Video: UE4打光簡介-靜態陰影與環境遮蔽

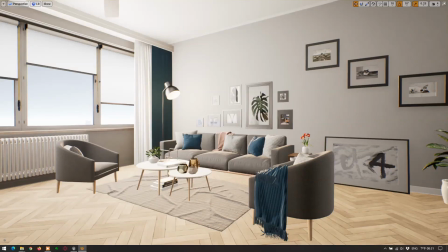0s
大家好,我是QB老师在这段影片我要特别跟大家来讨论一下阴影在之前我曾经跟大家提过有三件事情对于相片拟针是非常重要的
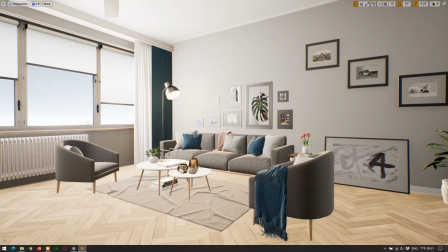13s
就是阴影、反射和折射那折射因为只发生在半透明的材质像是玻璃啊、水面等等所以这边我们暂时先不去讨论它
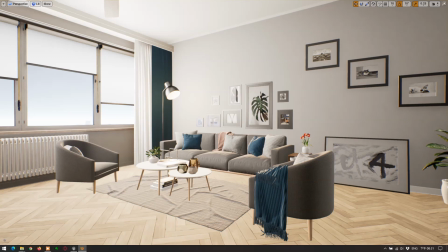27s
但是阴影和反射在日常生活里面是无所不在的那我们的肉眼对于这两样东西其实非常的敏感所以少了这两样东西那这个画面的效果就会大打折扣
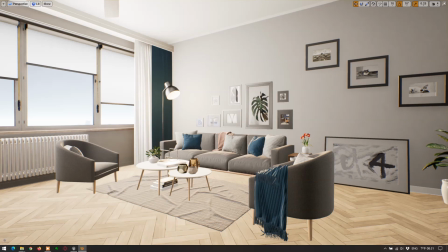44s
比如说我们现在看画面上这个场景当然所有的这些物件模型还有材质都制作的非常的细致但是我们怎么看都还是会觉得整个场景就是缺乏了一点真实感
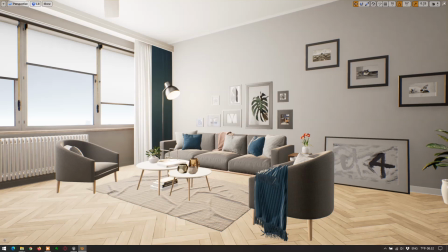64s
那当然主要的一个关键就在这个场景里面所有的物件通通都没有影子大家可以看到地板上等等等等地方完全都没有影子
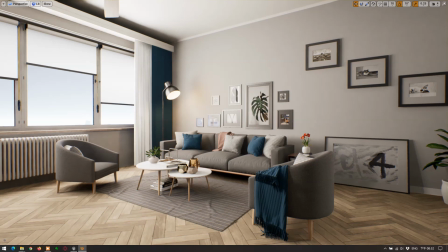76s
那如果我现在加上阴影马上整个画面的感觉就差得非常非常多了那另外特别针对地板的部分我们知道一般我们家里如果有铺这些木头地板的话
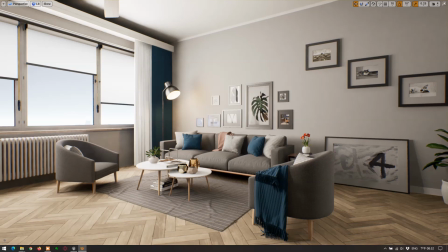94s
那地板表面应该都会有一层这个亮光漆在那边也就是说其实绝大部分在室内的木头地板应该都会有不错的反射的效果但是我们现在场景里面
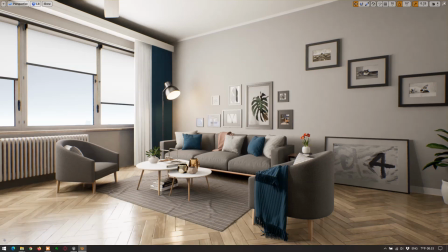114s
这个地板的部分并没有这样子的反射那这边就是我们再加上反射之后那看起来其实整体而言逼真的程度就非常非常高了那反射我们在后面马上就会来讨论
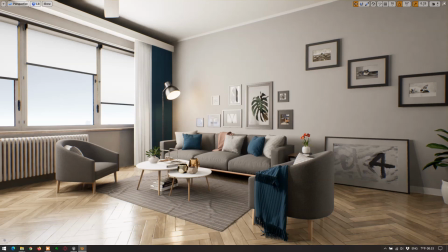133s
但是在这段影片里面我们先来讨论阴影这件事情
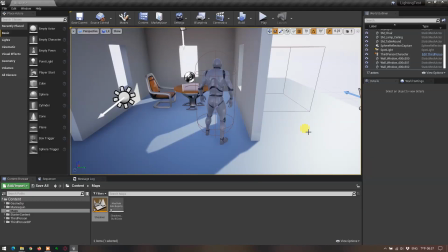139s
除非你有开启光机追踪而且当然更重要的是你的硬体要支援它否则我们在渲染阴影的时候几乎都是使用lightmap的方式
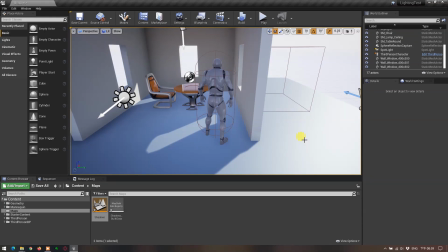154s
这是因为阴影的渲染相当消耗系统资源而且阴影又会受到全域光照的影响那另外一方面阴影就大部分是来自像建筑物或者是家具
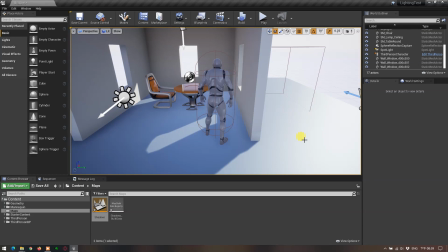169s
这些固定不动的物件所以使用Build而用Light Map的方式事先建好这些阴影是对执行的效能来讲是最好的
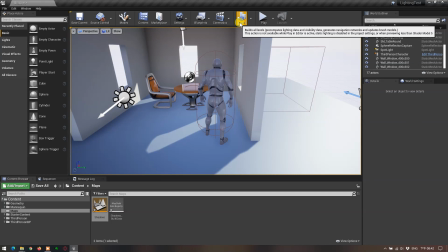184s
但是Light Map光照贴图它就是贴图嘛所以它本身的品质就会受到这个贴图大小的影响不像其他的3D物件在渲染的时候的品质
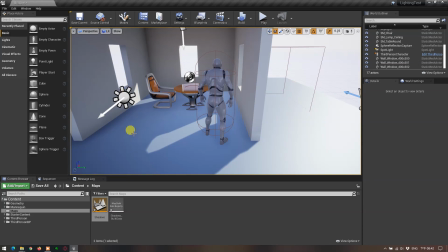200s
其实主要是决定在你整个画面的解析度所以像我们现在看到在这个场景里面的一些阴影的部分不管是这个阴影还是窗户这边的影子我们都会发现它的形状是不规则的